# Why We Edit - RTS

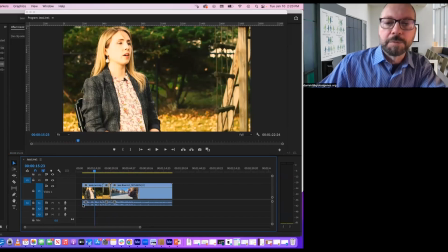[4:39]
And then this audio shows waveforms for where she talks. And I'm going to make that bigger too. This is now a little easier to see. And we'll take a better look at it.
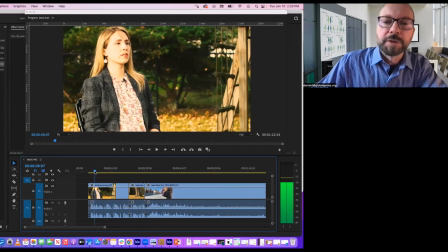[4:53]
So let's suppose right in the middle of her remarks here, she said, or something else we hated hearing, we wanted to get rid of from our edit. We can use a tool, the razor blade tool.
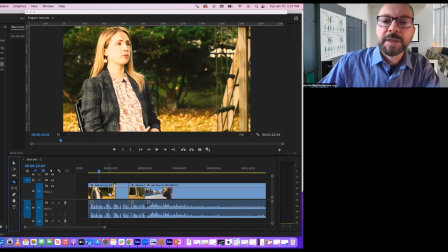[5:06]
The letter C on my keyboard brings it up, or I can click it. And wherever the blue line is, I can click, make my cut, and I know here she's starting to say and here she finishes saying so I'll click again, and now this piece is separate.
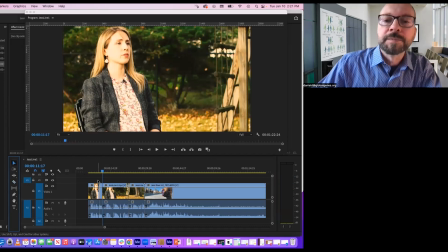[5:23]
I'll go back to my basic arrow tool called the selection tool, and I want to select out that piece I just cut. That's the piece where she says, So now I can hit delete in my edit
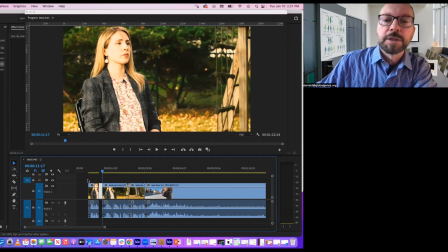[5:38]
and either ripple delete, or I could just select the piece and move it.
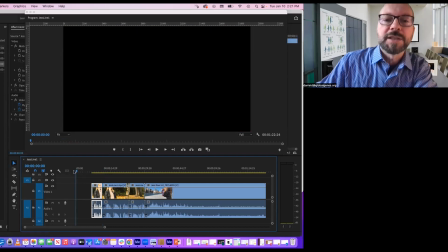[5:45]
And then you might think, well, aren't there going to be 10 seconds of, or actually 3, 4,
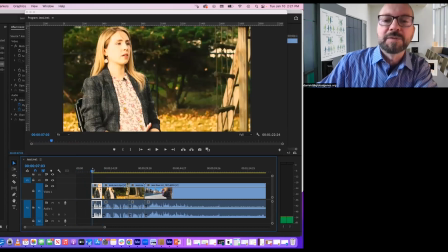[5:51]
6 seconds of black before you even started your film? Yes, there would be.
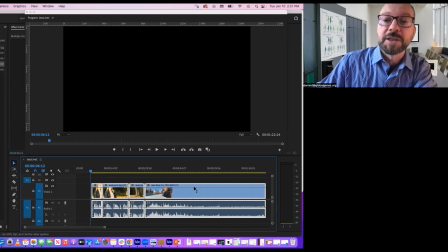[5:56]
So I could select everything, move it.
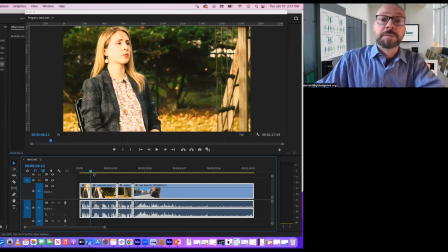[6:01]
And then if you notice, because I made that cut, there might be a little bit of a jump cut where her body and head and mouth move a little funny to get from one thing to the next. And this is where B-roll is very handy.
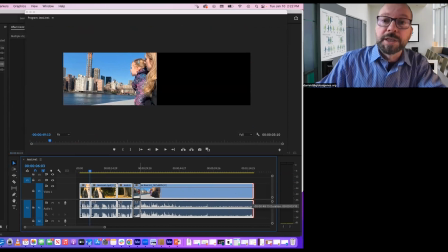[6:16]
So I'm going to shorten this scene of them looking at the river, shorten it quite a bit.
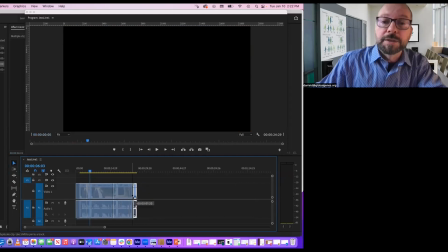[6:22]
I know I won't use it here in time.
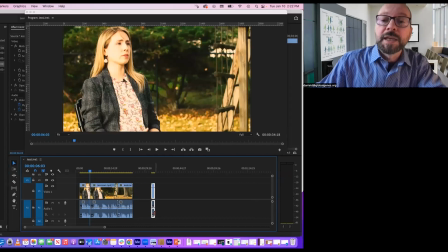[6:27]
I'll use it somewhere else in time. And I also won't use the audio from it. So what I need to do is disconnect the audio from the video. I can do that by locking the video. Now I cannot select the video, but I can select the audio and delete it. I'll unlock the video again
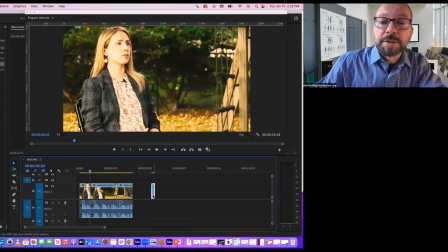[6:50]
and bring this piece that I'll use as B-roll over to where the cut happens.
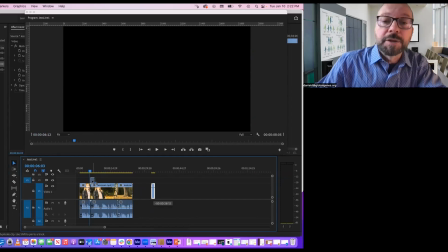[6:56]
And now no one will see the cut.
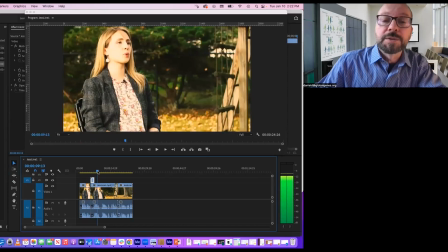[7:01]
So as she speaks, we go to something she's doing, which is looking at the river, and she continues to speak. So these are all the hows of editing, but the whys of editing,
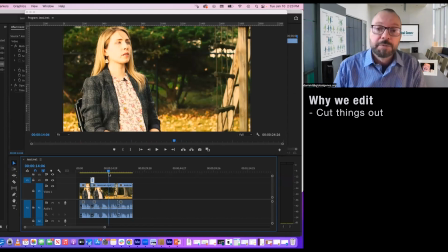[7:16]
maybe we want to cut things out, as we did with the something undesirable. We want to remove it. Maybe we want to add something in because it's more desirable to see this extra footage, like maybe the shot of looking at the river.
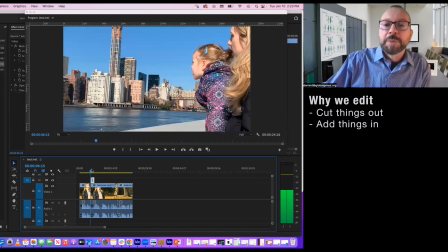[7:29]
We added in because that was compelling or prettier or evocative of a mood.
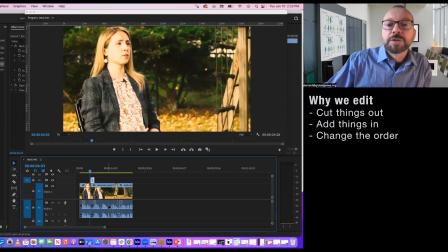[7:38]
We didn't have to, for example, have what Jess says at the beginning go immediately into what she says next. We could use that river footage to stretch the time a bit.
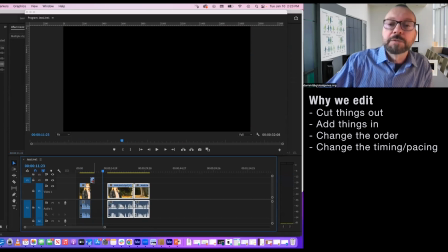[7:53]
So instead of just covering up the cut, what if the river footage took a while and it gave us more of a mood?
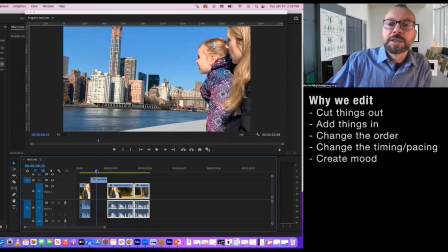[8:00]
So she speaks, maybe we play some music in here, or we let the wind sound effects play, and we have a little time to think about what she said before she speaks again. These are all edit techniques that you can choose based on the style you like.
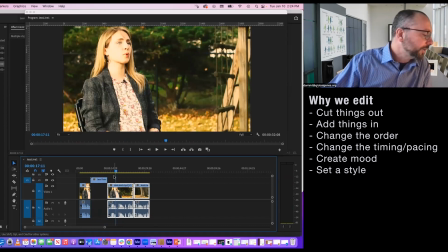[8:17]
But we tend to cut out things that are undesirable in our edit, add in things that are more desirable in our edit. We shorten things, we lengthen things, and we combine pieces. These are all the basic goals of what we're doing when we're editing.